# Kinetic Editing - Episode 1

But then you need to bring people back in and be like, hey, don't leave this Instagram reel, stay here, motherfucker. So you do that with more flash cut sequences using these wipe selects.
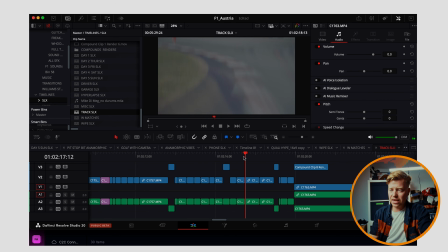8:26 So I now have got a bunch of these, and again you can see this is where this is coming in, the split diopter filter. So that is in front of the lens here, and I'm moving that independently from the camera. So that's having its own little funky playtime, and the camera is also having its own little funky playtime.
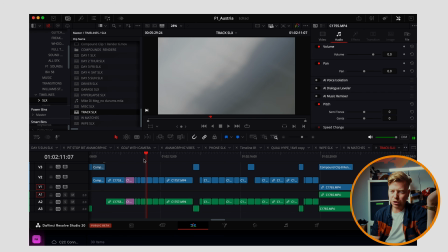8:47 But yeah, I can't really say much more than it is as simple as winging the camera around.
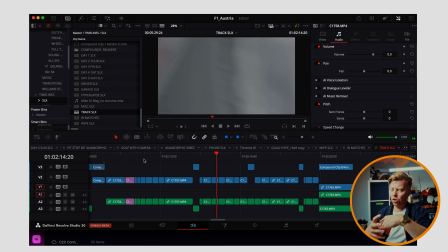8:54 Does tend to help to be on a slightly tighter focal length. So if you're on a zoom lens, let's get to the end of that zoom, 70mm, 100mm, because that's going to compress everything. All of your movement's going to appear quicker. However, if we are on a very wide lens, whatever you want to do, you want to get as close to the action as possible.
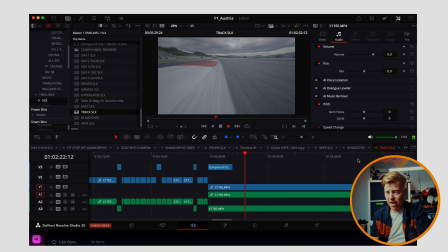9:12 So if you're going to run along the ground, like we are here, that's on the end of a gimbal, on this lens, 10mm. You want that literally to be skimming the floor if you can. For wide things, the closer you can get movement to the lens, the quicker it will feel.
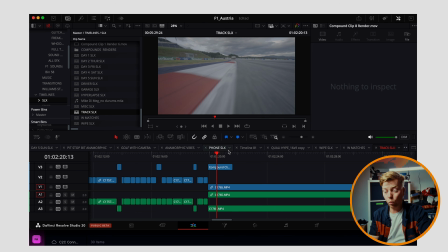9:27 If everything's far away from the lens, you're not going to get any speed. And what do we need to have in camera, boys and girls? Yes, that's right, it's speed. We need speed in the camera. We cannot fake the speed all that well in post-production.
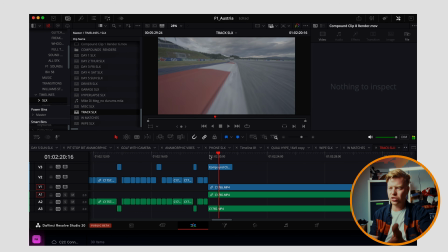9:46 But again, you only want to use 3 frames of this. If it's too long, it's just like, we know, if you see that, you're like, I know what you're doing there. You're just running along with the cat like blah, blah. Whereas if it's 1, 2, 3 frames, if it's just wah,
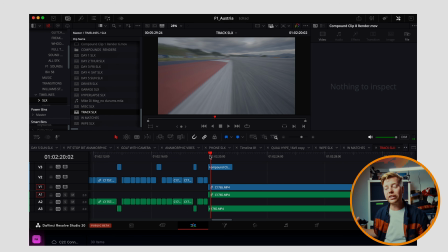10:00 and then something else, and then something else, and something else, all of it together combines for the feeling. And remember, that is what we are trying to evoke at any time when we are making videos, is feeling. You want people to go, wow, I feel like I'm going very fast. That's very exciting. I feel excited. I'm going to give this brand all of my money. I've no idea where we got to, but that's a little bit on wipe selects, how you want to build out structure your timeline with multiple timelines.
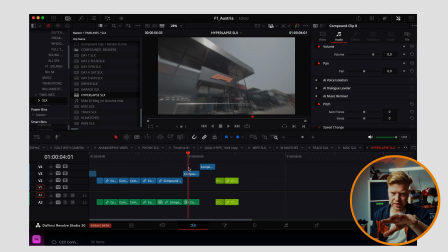10:32 Then got some hyperlapse selects. We'll come on to these in a minute. We got our day 3 selects here.
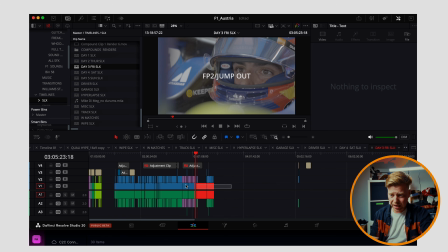10:37 Everything on the bottom of the timeline here, these are all yet to be selected. Everything I've pulled up, that is a select, and then it will get pulled into here, and then I've sort of reselected from the selects.
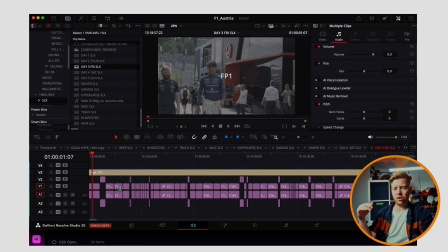10:50 So I now know that if I want, this is everything from day 3 of the Friday. You start sort of building these timelines out, and when you're coming to your edit, you're like, oh,
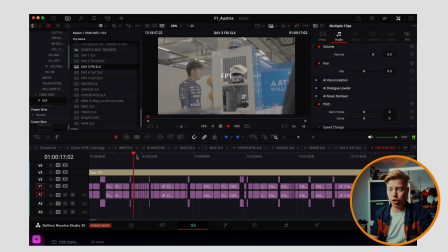11:00 I know we shot a lot of Alex in the garage on Friday, and I know I've already made all those selects, so now when I come back into day 3, it's just all the good stuff of Alex. Again, there's our split diopter filter getting used there for a bit of action, a bit of movement. Like, you want to, just movement. Movement is so key. Just keep the camera moving. Keep the camera moving, keep stuff happening in front of it. Textures, light, like weird shit. That's how you kinetically edit, because it makes the edit so much easier. Just doing like 10 clips with 5 frames each in a row, going blah, blah, blah, blah, blah, like that's not enough. There needs to be movement organically in the camera.
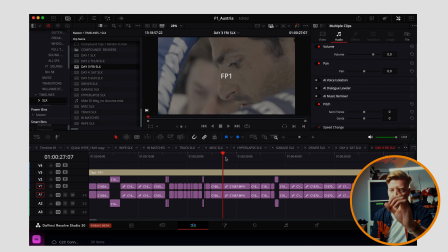11:44 Contrary to my last point, movement or extreme stillness, and get very tight. I like contrast. I think contrast is key in every part of filmmaking. Sound, music, lighting, shot creation. If you're going to go crazy and you want people to feel movement, go crazy and have them feel movement. If you want people to be slow and feel emotion, go as slow as you possibly can. Get in nice and tight, get some eyeballs, get some freaking, just get in there tight, well tight, and then come out wide. Contrast. Always be thinking about contrast, kids. I feel like I'm losing my mind here. Okay, cool.